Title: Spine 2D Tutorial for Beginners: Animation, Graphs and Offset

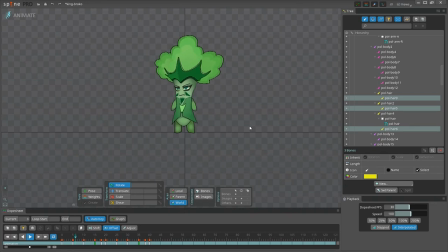Hello everyone, and welcome to another Spine Animation tutorial.
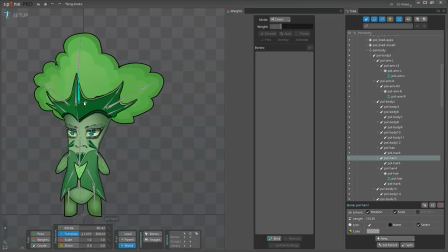In the last tutorial, you've learned how to create a rig for the character, how to use meshes and weights in Spine,
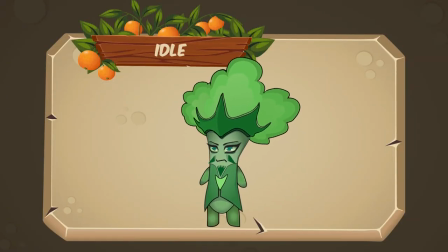and in this video, I'll show you how to create this simple idle animation.
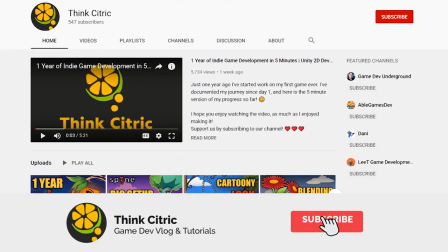But before we start, make sure you subscribe to our channel before you miss any useful content from us.
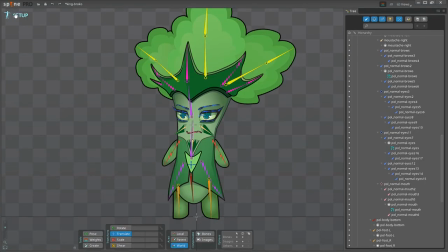Okay, back to Spine Animation. Let's switch to Animate mode to start animating our King of Veggies.
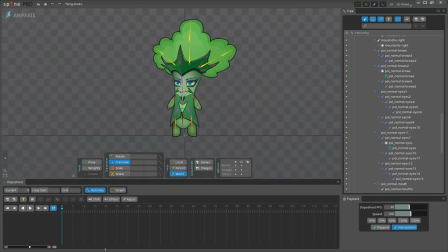I usually start with the core bones, because they affect the child bones.
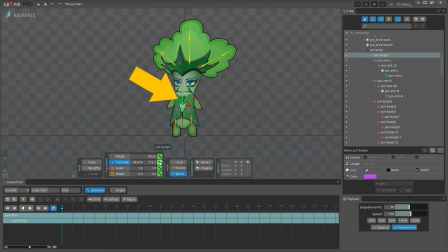So, I choose the bone here in the center, create a keyframe using the Translate tool, then proceed to the frame number 20, and move the bone a little bit higher. Now, here is something important.
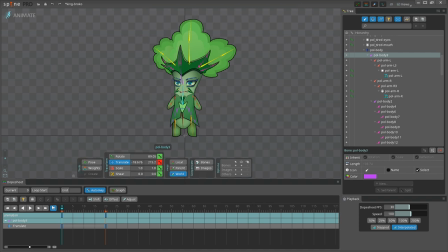Make sure you have this Auto Key option enabled, because it will create another keyframe each time you make changes to the rig, like the position of the bones, rotation angle, scale, etc. Okay.
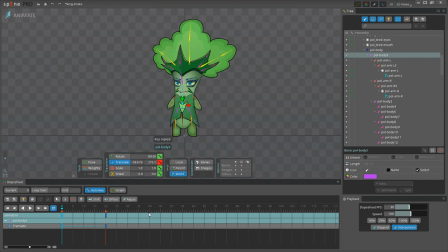Now, I'm going back to the frame number 0 and press Ctrl-C on Windows or Command-C on Mac and copy the keyframe. Then, I'm switching to the frame number 40 and pasting the keyframe there. Let's click Play to see the result.
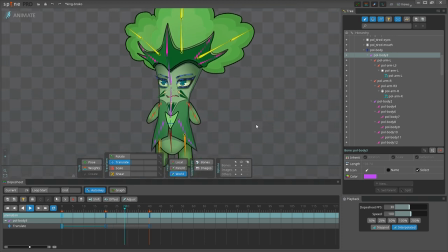Alright, we've got the body of our character moving up and down in a loop, as if it is breathing. This is the core movement for our idle animation. This is like the basis for all other tiny movements that we will add on top of this one. Here, we can make it even higher, so that the movement will be more significant.
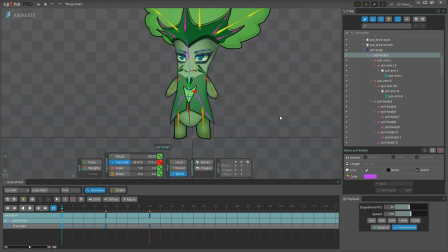Okay, great. Now, let's add some movement for the arms as well. And I'm switching to Rotate tool and creating a keyframe on frame number 0. Then moving to the frame number 20 and holding the left mouse key to rotate the arm a bit closer to the character's body.
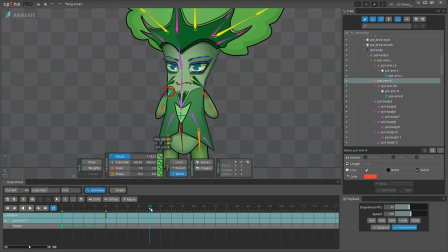Then again, copying the frame number 0 and pasting it on the frame number 40. Good! Let's do the same for the second arm, keyframe on frame number 0, rotation on the frame number 20, and placing the copy of the frame number 0 on the frame number 40.
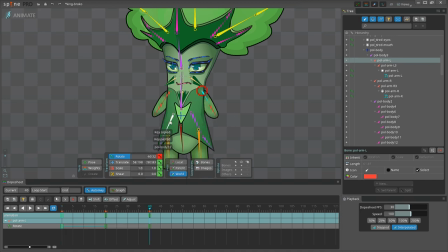Awesome! Let's not waste our time and just do the same for the bottom of the garment. Keyframing the initial position, rotating it on frame number 20, and closing the loop on frame number 40. Same steps, one more time. Great! Let's click play to see how it looks.
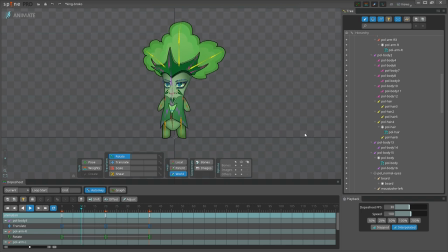Okay, now the character looks like it's really breathing, but there are still some dead areas that should move as well. In general, I usually animate every single part of the body, so that the movement looks more natural. So, let's make the belly move a bit higher as well, and I'm going to use Scale tool this time.
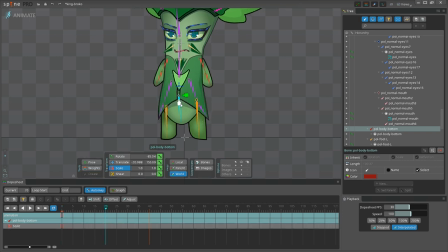Once again, keyframe on 0, then go into the frame number 20, and making our bone shorter on X axis only. The red handle, by the way, controls the X axis, and the green one controls the Y axis. I know it's not very intuitive at the beginning, but you'll get used to it very quickly.
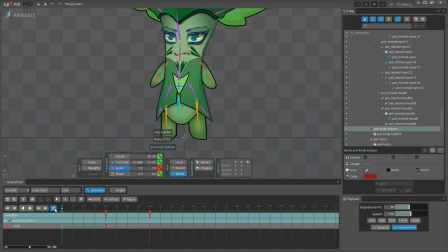And if you're more comfortable with the numbers, you can just type the values that you want here instead.
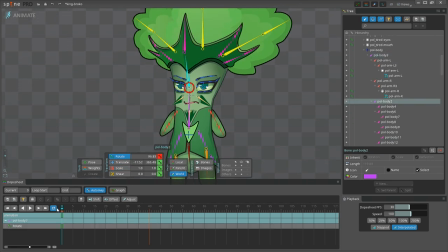Okay, now I'd like to move the head. I'm starting from the core bone for the whole head and adding some rotation on the frame number 20. I'd like to rotate the face together with the head, so adding a bit of rotation to the core bone of the face is actually what we need.
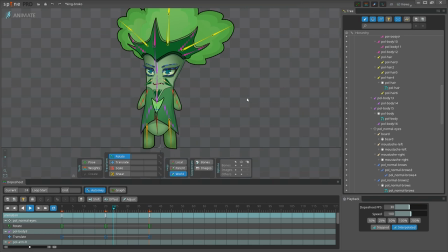And now it's time to test, so let's hit play. Great, it already looks better, and of course, we don't stop here. Now, I will add some movement to the face, starting from the mustache.
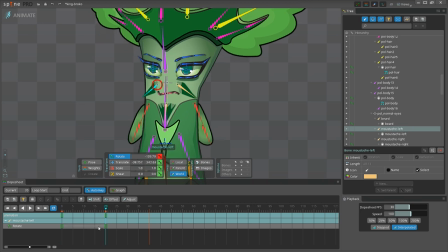Same as before, I'm rotating it on frame number 20, and just keeping the original values of the frames number 0 and 40. Same for the second one. Good. Let's move to the crown and do the same for every single tip.
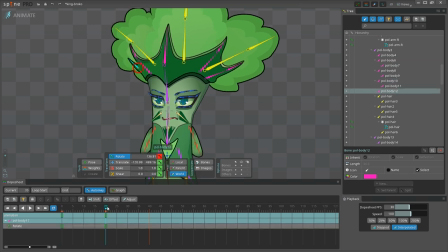Let's move them to the right using the Rotate tool, but be careful in the narrow areas here, because if you rotate too much, the image might look distorted.